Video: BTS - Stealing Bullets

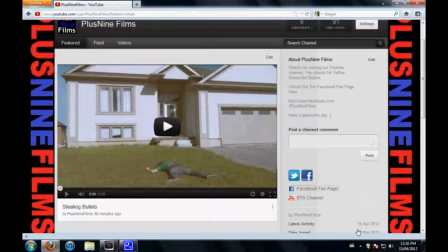Hey guys, what's up? John here from Plus9Films and today's video is going to be the behind the scenes video for the Stealing Bullets short that we just came out with on April 15, 2012. It's early, eh, it's not actually in the morning, it's afternoon now, it's 12, 16, so I just sort of woke up at like 11, so my voice sounds funny.
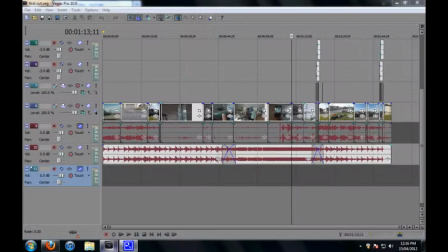Not my fault. So let's get into how I edited the video. This is the editing platform I use, it's Sony Vegas Pro 10.
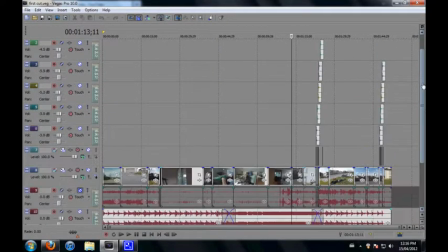It's easy to use, so that's why I use it. This is the video footage. Actually, this is the video raw before I rendered it, so this is all the stuff I edited.
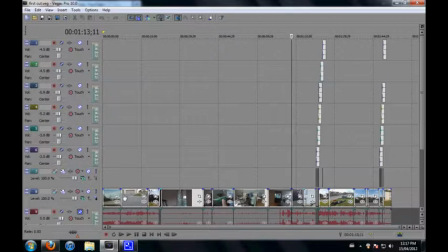It looks messy, but it doesn't look that messy to me, so that's why I do it. So this is the raw footage right here that we put into the editing software, right here. And this is the original audio. It was way too windy to keep the original audio, so we took it out, and we just replaced it with music, or I did.
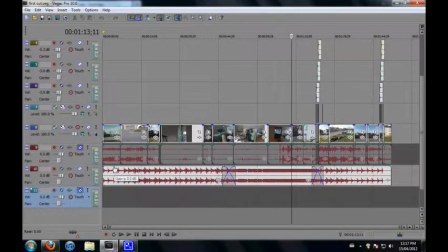I edit most of the videos Bill directs them Nick occasionally does the camera work But he wasn't here this one So me and Bill switched up and used both of them That's why we're not in very many scenes together Because we both had to hold the camera Or I had to hold the
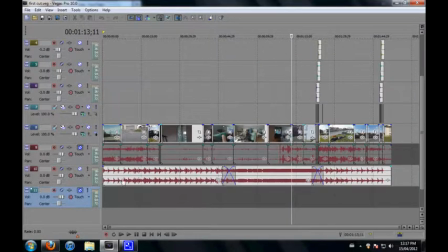camera when it was his scenes And he had to hold the camera when it was my scenes So that's why you won't see us in the same scene that often Unless the camera's not on a tripod We try not to use tripods all the time Because we like the flowing and the moving We like a little camera shake Sorry about the background noises I'm in my living room because my mic upstairs broke. So we're moving on.
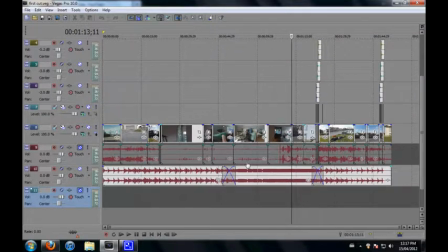This is the music, like I said. I mixed it myself. I wanted a dramatic feel when I picked up the gun. The whole video is dramatic, but I wanted a little more dramatic here. So I added a different type of music. This is the VFX line.
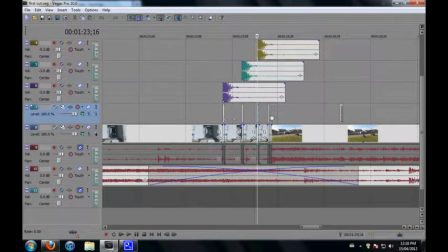So what I did here, this is like the muzzle flashes and the bullet, the blood hit.
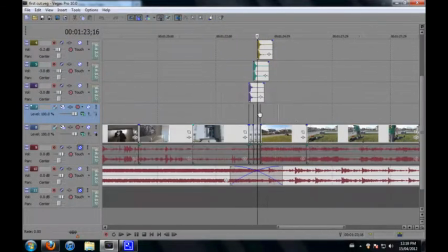So that's what that is.
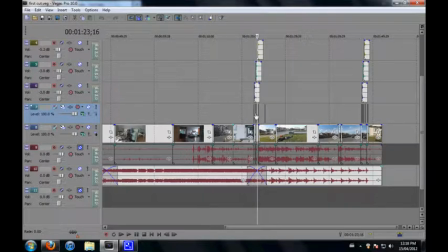They're here and here because this is the drive-by scene, and this is where I come running out the door. now this all appear from like from here up
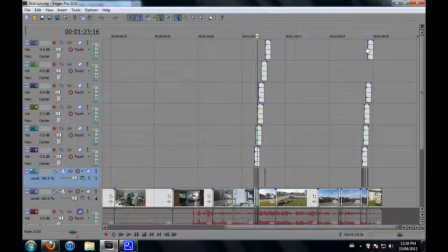from here from right here up is all sound effects because the bullets are shot a lot and I wanted a sound effect for each shot obviously so and there's blood hits in here too so that looks pretty good here um uh right now I'll show
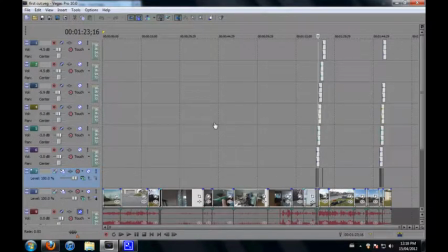you guys a side by side comparison for the video that of for the color correction because this isn't color corrected yet I had to render it out once sorry if this video
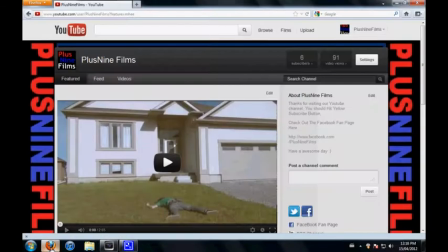is confusing I haven't done a behind the scenes yet I'll probably hopefully I'll get better and if I don't that sucks um
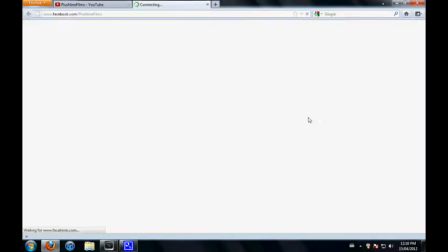the last thing I want you guys to do is go to the Facebook fan page if you're on the YouTube channel you can find it right through just scroll down a
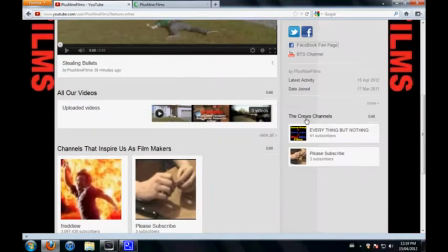bit if you're on the YouTube channel scroll down and hit the Facebook fan page button right here and click it and it'll send you right
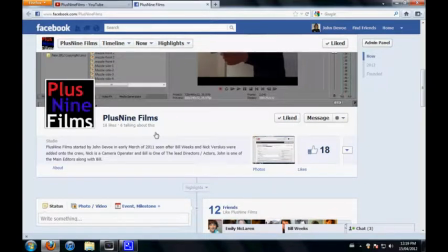here and just like it because we're working on a future a feature-length film in the future so we want to gain a bigger viewership and more respect in the filmmaking community so let's show you guys the color correction now
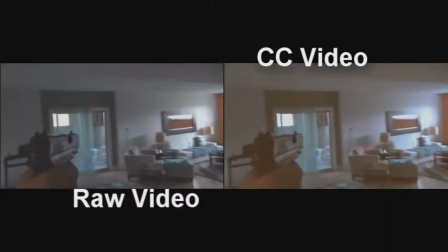and let's get on to that so this is the side-by-side comparison so the raw
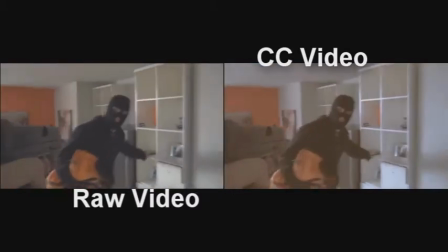video is the video without the color correction and the cc video is the
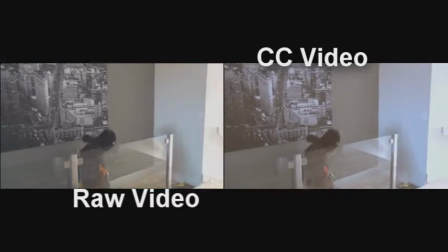color correction video so basically you can really tell there's a
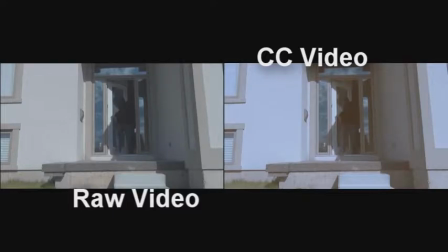difference because it's a little darker in the cc video and a little more the hues a bit blue in the raw video
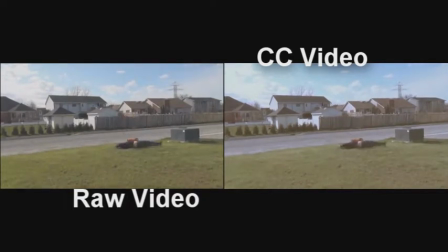there's not much the muzzle flash was a bit too bright so we had to go in and tune it all down or i had to go in and tune it all
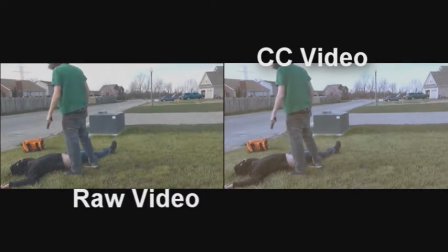down so it was really time consuming and you can really tell with the sky for example and the grass the grass is a little less green and
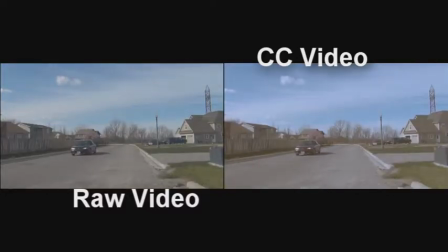the sky is a little like a brighter blue makes it look a little more animated and this the slow motion scene so the color correction was
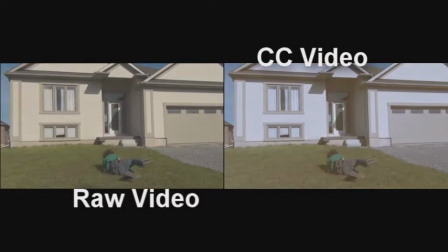really necessary for the slow motion because it made the gun like pop a bit more of the silver